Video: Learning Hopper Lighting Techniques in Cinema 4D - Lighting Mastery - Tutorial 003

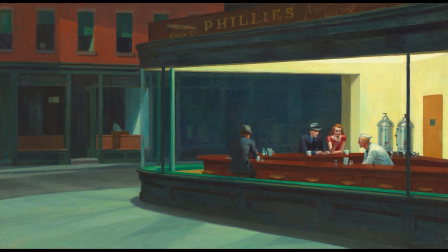[4:05]
There are many things that I guess you could call lighting inconsistencies or something. Like there's some of these things that just don't behave the way light works in real life.
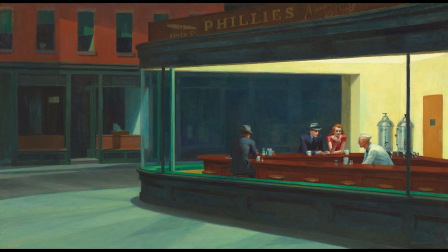[4:19]
Yes, it is. I think as well that this is one of the, because I mean like in the other tutorials we started just lighting objects.
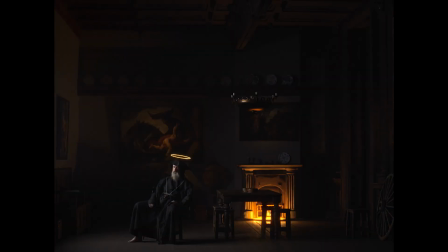[4:28]
Then we went for a room, and now we are lighting both an whole interior and as well as street.
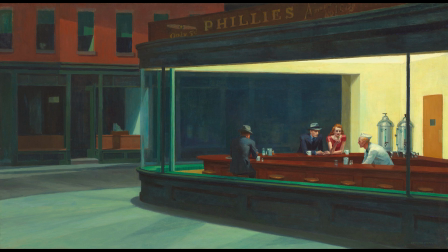[4:35]
And that was very interesting. I'm very excited. Yep. Very exciting to try to do this. But yeah, we did realize that there was some inconsistencies that we had to work around it. Shall we get into it? Let's start. Let's go. All right, so we're back into Cinema 4D.
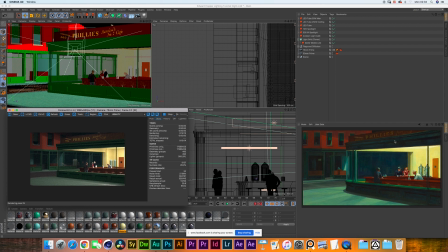[4:57]
I've got PureRef set up on the right over here with our Nighthawks painting, just to have it always there as a reference. And we have our interactive renderer running over here. As you can see, this is the look that we ended up having.
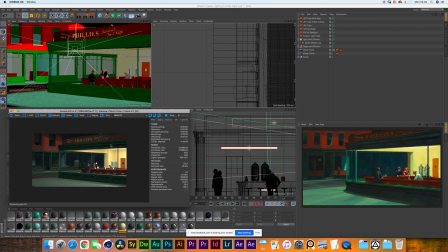[5:12]
This is still a non-color graded version of our final shot that we will show at the end of the video. And in our scene setup, you can see I have bundled all of our scene objects into one. We have our 75mm camera,
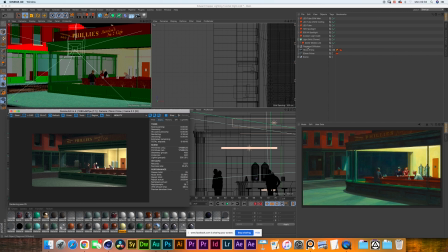[5:29]
and then we have the flags, the fusions inside of this folder, and the rest are the lights. So, Eric, what do you want to go through first? Well, first of all, I would like you to show how does the actual render looks like Yeah. in space,
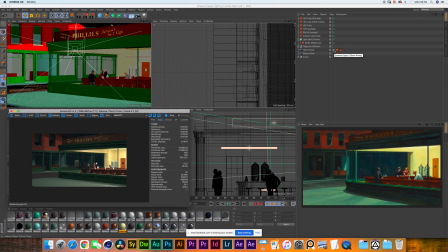[5:45]
because I think it's very interesting that you managed to recreate quite close. Let's zoom out over here and let's look at the set.
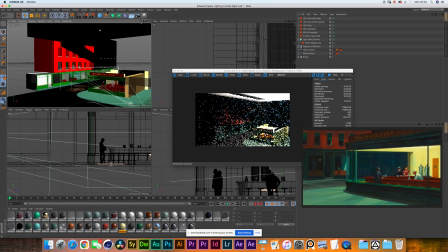[5:53]
So it's really as much of a movie set as you could expect, right?
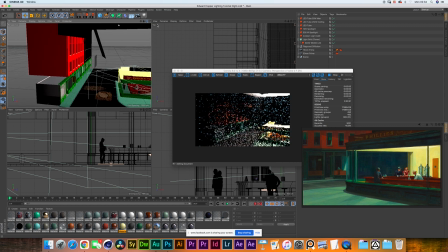[5:58]
It's just a bunch of facades. Nothing is really there except for what we're seeing on screen.
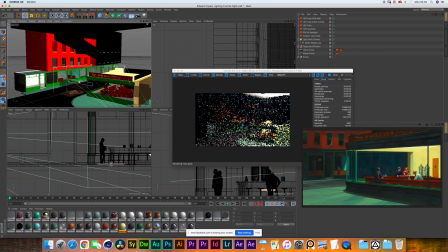[6:04]
It reminds me, I think I mentioned this to you, but it reminds me to that movie. They recreate as well the whole Hopper's paintings. It's called Shirley Visions of Reality. Yes. And it's quite similar, the look you get from here and the look from the movie. Okay, I think we did something right then.
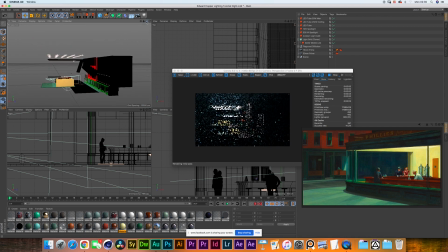[6:18]
So when I first saw this, I was very excited to start lighting it because it's a bigger space and it's so different to the other two tutorials.
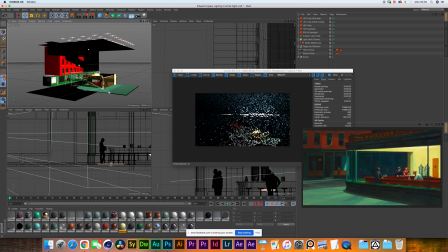[6:27]
Oh yes, absolutely. So as you can see, we have the Nighthawks Phillies Cafe right at the corner over here.
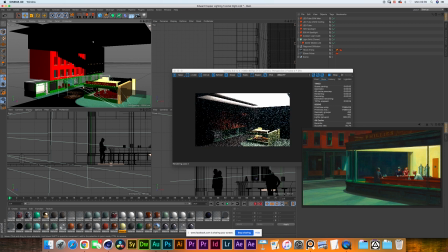[6:34]
And then we have a few shops that are just duplicates one of the other in a row. And then we have two major apartment complexes on the other side of the street. For those of you who are looking at the interactive renderer over here going crazy,
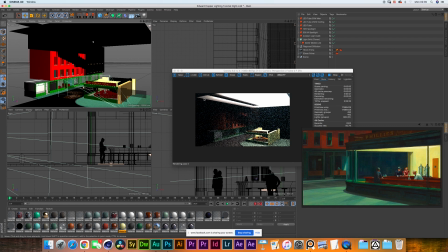[6:49]
you can already see some of the lighting setup that we have on the outside of the scene.
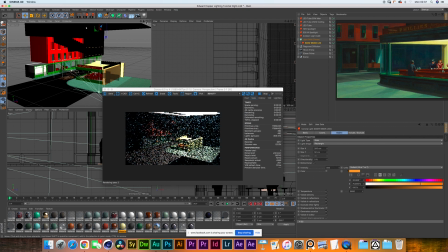[6:55]
Okay, so the first thing that we were concentrating on was to get the right framing. I think that was the one that took us the most, isn't it? Yeah, absolutely. I think we spent like a full hour trying to get just the framing right.
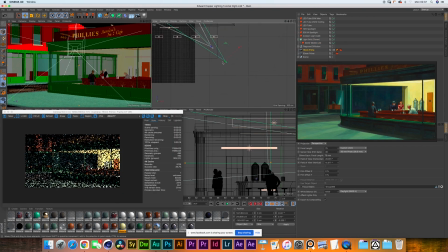[7:08]
So if you look at where we have the camera placed, we've kind of placed it right outside of the boundaries of our scene. And we have a 75mm lens looking straight at the cafe.
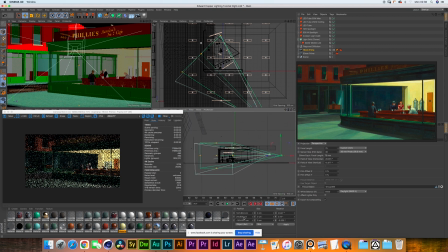[7:21]
We are at a height of 2 meters and 20 centimeters, so a little bit above eye height, and we are tilting it down half a degree.
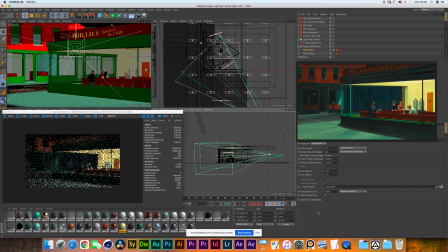[7:36]
Yeah, that's correct. I think it was quite tempting to go for a wide angle, but it wasn't giving us the compression that we were looking for. Yeah. So we decided to go, we tried a 50, but the 75 was the best option.
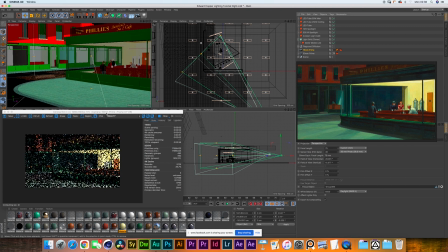[7:50]
We can compare it with the 50 over here.
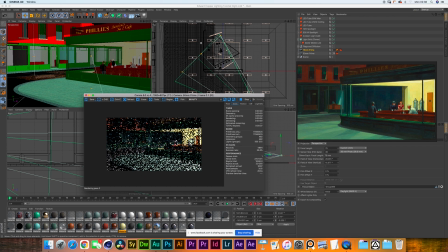[7:52]
As you can see, you get to see much more of the street at the bottom, which was the one problem that we were having as Hopper's painting. The sidewalk basically fills the entire left corner of the screen.
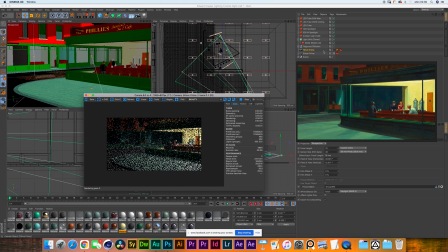[8:05]
Yeah, that's why we tried to switch for an 85, but we thought it was quite close and the 75 was the best option.
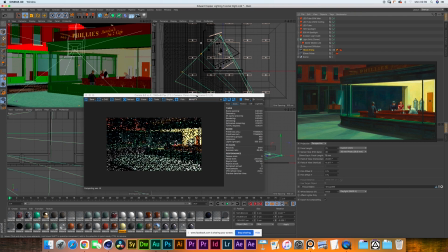[8:13]
Yep.
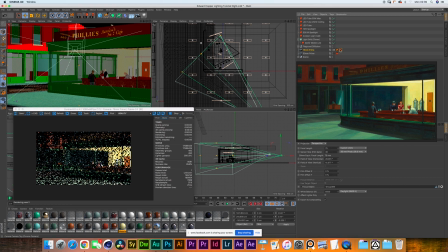[8:14]
Yeah, I want to go as well to the camera settings. Yes. So like we said, we have a 75mm. We have a ISO of 800 because it's usually the standard of nowadays cameras.
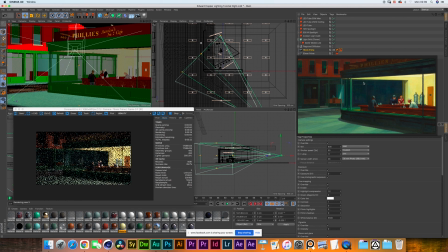[8:28]
We are on an f-stop of 11 Yep. because we want to have that very nice clean focus all over the room. Yep. Yeah, and we finally have a white balance of 6500.
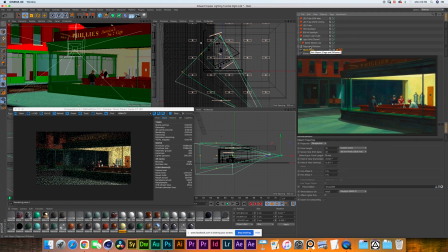[8:43]
Okay. Once that we managed to get the right framing, now we can go for the light.
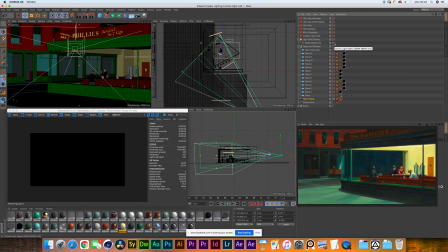[8:50]
Oh, perfect. Here you go. We're in complete darkness. Okay, excellent. So now that we're happy with the position of the camera, then we can start adding some lights in there. So I just want to remind that we're trying to do the lighting as close as you would do it in reality. For all the 3D animators out there, it's going to work,
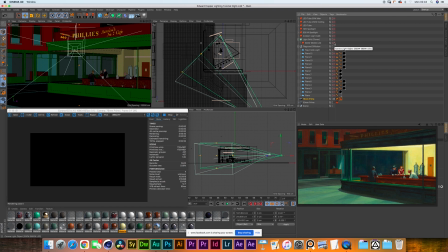[9:09]
but as well for cinematographers that want to start trying to make these exercises of lighting before you go to set, I think this is a good way to start. So the first thing that I want to do is to give an ambient light to the whole scene.
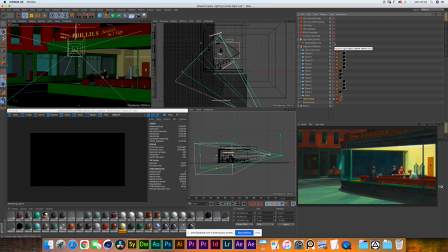[9:24]
So if you can see on the reference, the street is dark, but you're able to see the detail in it. So one thing I proposed to Leo was to create a grid of LED panels and just to lay them on top of the street.
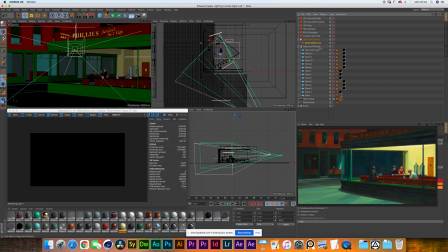[9:39]
Yep. So if you can show them, how does that look? Absolutely. So we created a grid of 2 meters by 50 centimeter LED panels,
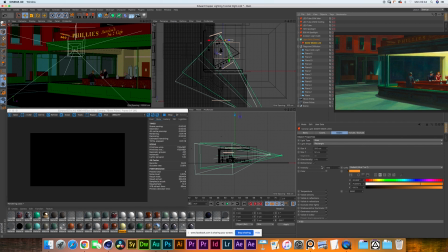[9:49]
and they all are aimed downwards with a temperature of 5600, which is a bit warmer than what we have our camera set to. And we have a intensity of 500 watts.
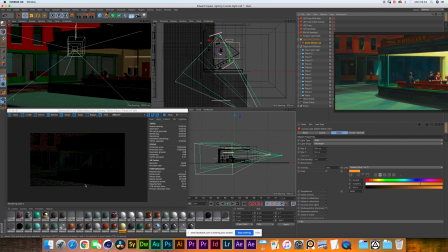[10:03]
Let me just turn one on. You'll see Yeah. how much light that's giving you. And then I put that thing inside of a cloner. I give it one row in the height, so we have a flat, long grid, and then we have 5 wide and 9 into the distance.
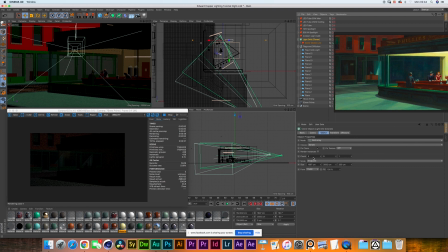[10:22]
9 rows into the distance, each with 5 panels. And if I turn that grid on,
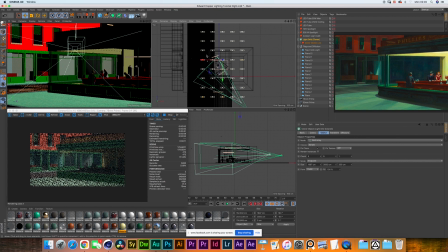[10:29]
you can see right here in the top right window how many panels we have and how they are distanced from one to each other, and kind of giving them one empty space of a panel in between each one of them.
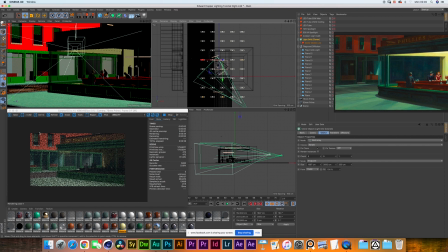[10:43]
At the bottom left in the interactive render, you can see how much light that's generating into the scene already.
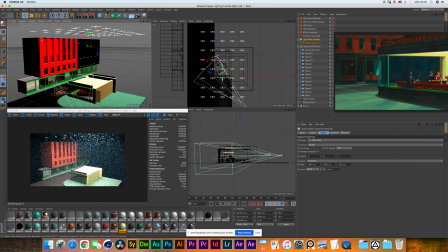[10:49]
They are basically higher than the buildings, right? Yep, yeah, they're higher than the buildings, and that's something you would do in reality as well. You would create like this big rig, and then you will just lay them all over, and then you'll be able to control them.
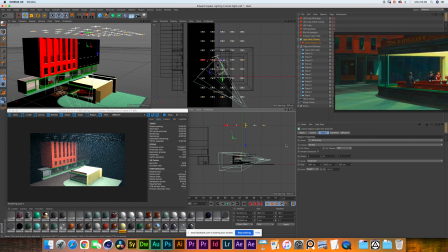[11:08]
You've actually done that recently, didn't you? Yeah, it was a smaller setup, but I found out that it's quite helpful to control everything, and it just, you don't have to worry a lot about lights anymore. Yep. Once that you have that. Everything becomes one solid diffused light source.
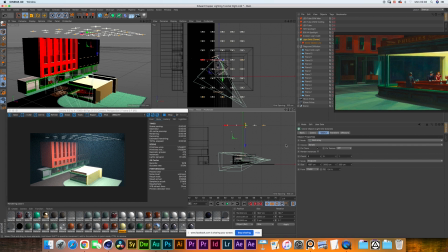[11:24]
Yes, precisely. Now, if we go back to the camera position,
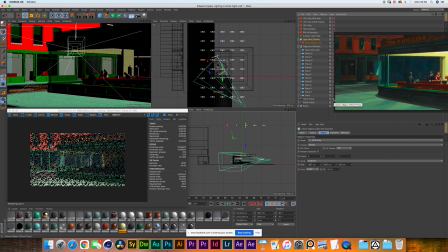[11:31]
Yep. and here in the interactive render, we're gonna see that we're having quite a harsh light. It almost seems that it's an overcast day, Yep. but it doesn't look like if it was night. No, not at all. And something we need to do is to create that illusion.
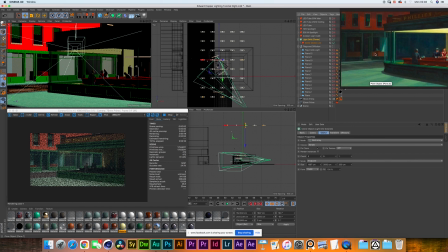[11:47]
So the next step would do is to add a diffusion frame that covers the whole thing, the whole grid panels. So to create a diffusion frame,
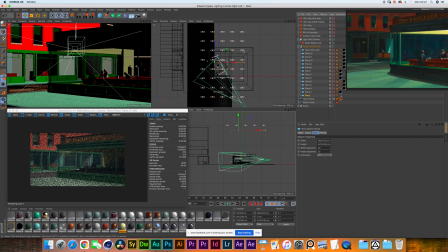[11:59]
basically I just created a large plane that's about 30 by 45 meters, about the size of our grids. And I added a material like this.
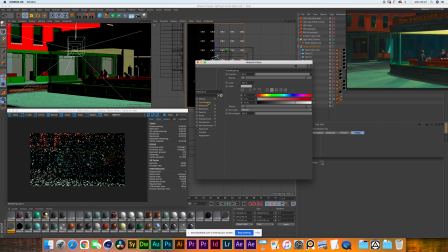[12:11]
So it's a material with everything turned off, and then the translucency setting set to a fraction of 95%.